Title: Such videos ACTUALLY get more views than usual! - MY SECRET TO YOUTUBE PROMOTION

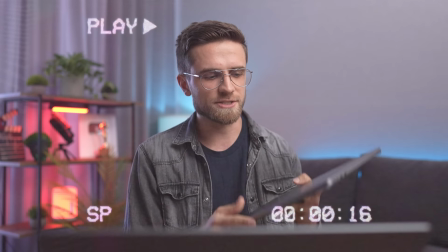And should you get yourself a brand new MacBook Air, considering just one NAND chip and throttling?
Now you have to think about what kind of B-roll you can create to make this part of the video exciting. How do you show this part in action? You need to think of framing, movement, and emotion. To make it clear, here are 2 examples, one bad, one good. Let's start with the bad one.
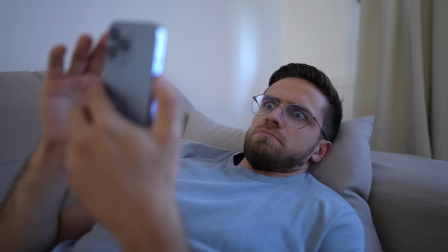Finally, I've been using my new base model M2 MacBook Air for a week now, and I'm ready to share my personal experience with you.
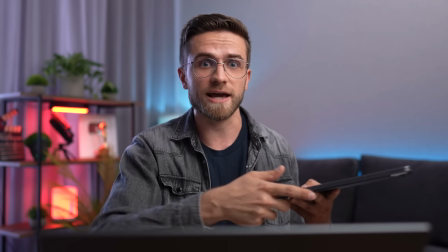What are the pros and cons I encountered? Can the M2 chip really be considered a new generation?
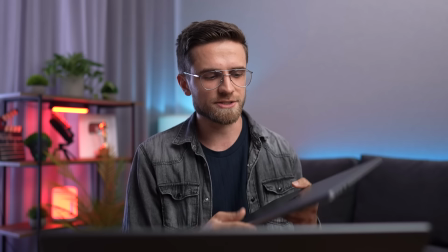And should you get yourself a brand new MacBook Air, considering just one NAND chip and throttling.
As you can see, the point is clear, but it doesn't grab your attention as much as it could. Here is the second example.
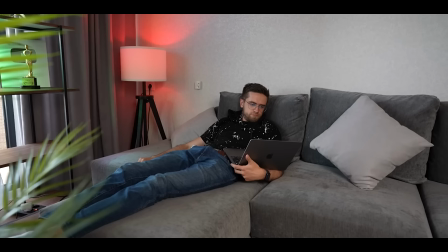Finally, I've been using my new base model M2 MacBook Air for a week now, and I'm ready to share my personal experience with you.
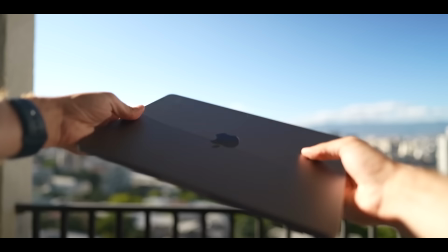What are the pros and cons I encountered? Can the M2 chip really be considered a new generation?
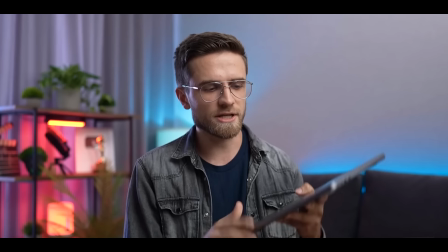And should you get yourself a brand new MacBook Air, considering just one NAND chip and throttling?
See, it adds emotion, movement, and it's more interesting to watch. So when you understand the emotion, also think about what angle and framing looks best. There are some things to keep in mind that can help you with that. The first one is bokeh and depth.
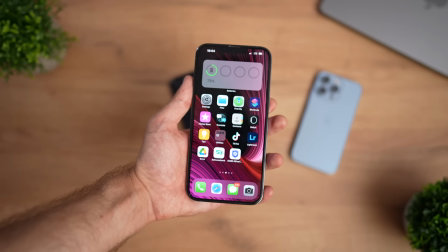The idea is that some objects in the foreground must be out of focus and the main actions in focus.
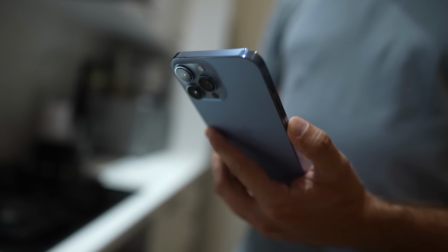It makes you feel like someone is watching, hiding behind the objects.
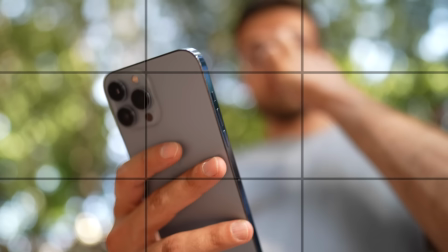To shoot this, divide the frame into 3 parts by the rule of thirds and leave the main part of the video at 2/3 and the defocus at 1/3. The second one is close-ups. Close-ups accurately reveal the details you're talking about.
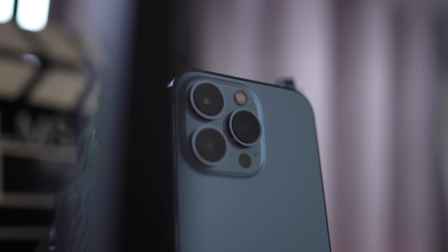That is, you can go straight through the script and shoot close-ups of the exact actions you're talking about. At the same time, when you shoot close-ups, you hide unnecessary details. That is, you reveal the main point, but you don't reveal too much. Don't reveal all the cards at once or the viewer will turn off the video. The third is the wide shots.
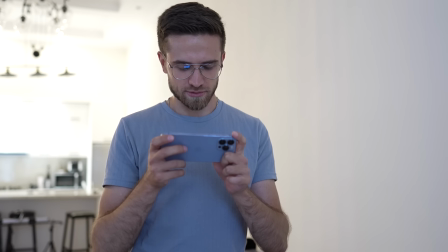Wide shots reveal a lot of information and show the atmosphere. The viewer can understand where it's happening, what the person in the frame is interacting with, and gives more insight into what's going on. But don't reveal too much. Use wide shots not so often. And with practice, you'll get a better understanding of what's what and in which case it's better to use a particular shot to keep the viewer's attention. And of course, B-roll can look like anything that fits your style better. You don't have to do it the way I do.
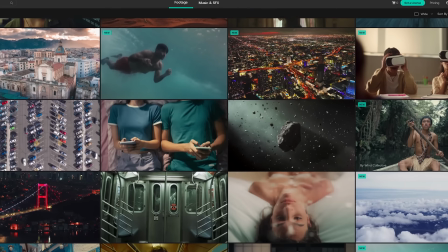And you can even use stock videos so you don't have to shoot B-roll yourself, and we use those too. But still, when possible, it's better to shoot your own B-roll. It's really worth it. To help you better understand the difference, here's the same part of the video again, not with my B-roll, but with stock videos.
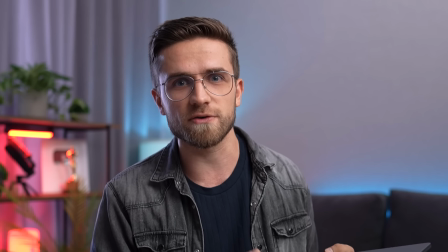Finally, I've been using my new base model M2 MacBook Air for a week now, and I'm ready to share my personal experience with you.
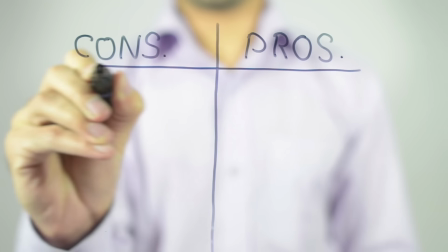What are the pros and cons I encountered? Can the M2 chip really be considered a new generation?
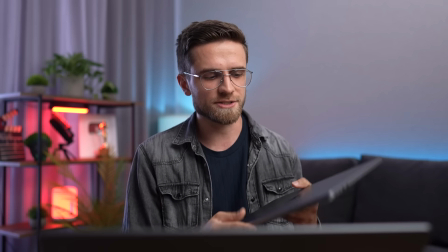And should you get yourself a brand new MacBook Air, considering just one NAND chip and throttling?
Stock videos are limited. It's hard enough to find exactly what you want. And if there is another person in the video, there won't be that magic. The viewer will feel the disconnect and it doesn't affect engagement as much as your own B-roll. Yeah, shooting your own B-roll will take longer and it's harder, but if you want to take retention to the next level, it's a must. So pick some part of your video, plan and shoot your B-roll to make it more interesting, and shoot 3 close-ups, 3 wides, and 3 stylized shots of the same action.
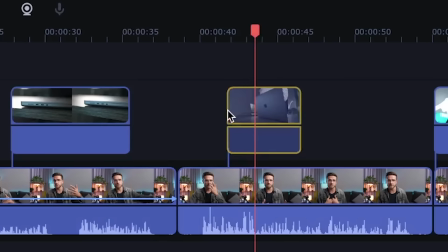Then throw all those shots into the Movavi video editor and play around with the shot placement, see what looks best. By the way, the converter in Movavi Unlimited makes it easier to work with your files.
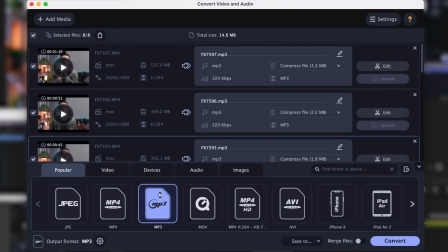It will help you prepare and compress heavy camera files for faster editing or improve the quality of older video.
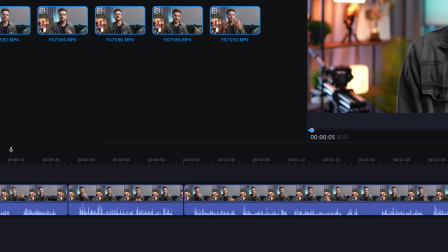Movavi's software integration lets you bring all your footage straight to the timeline.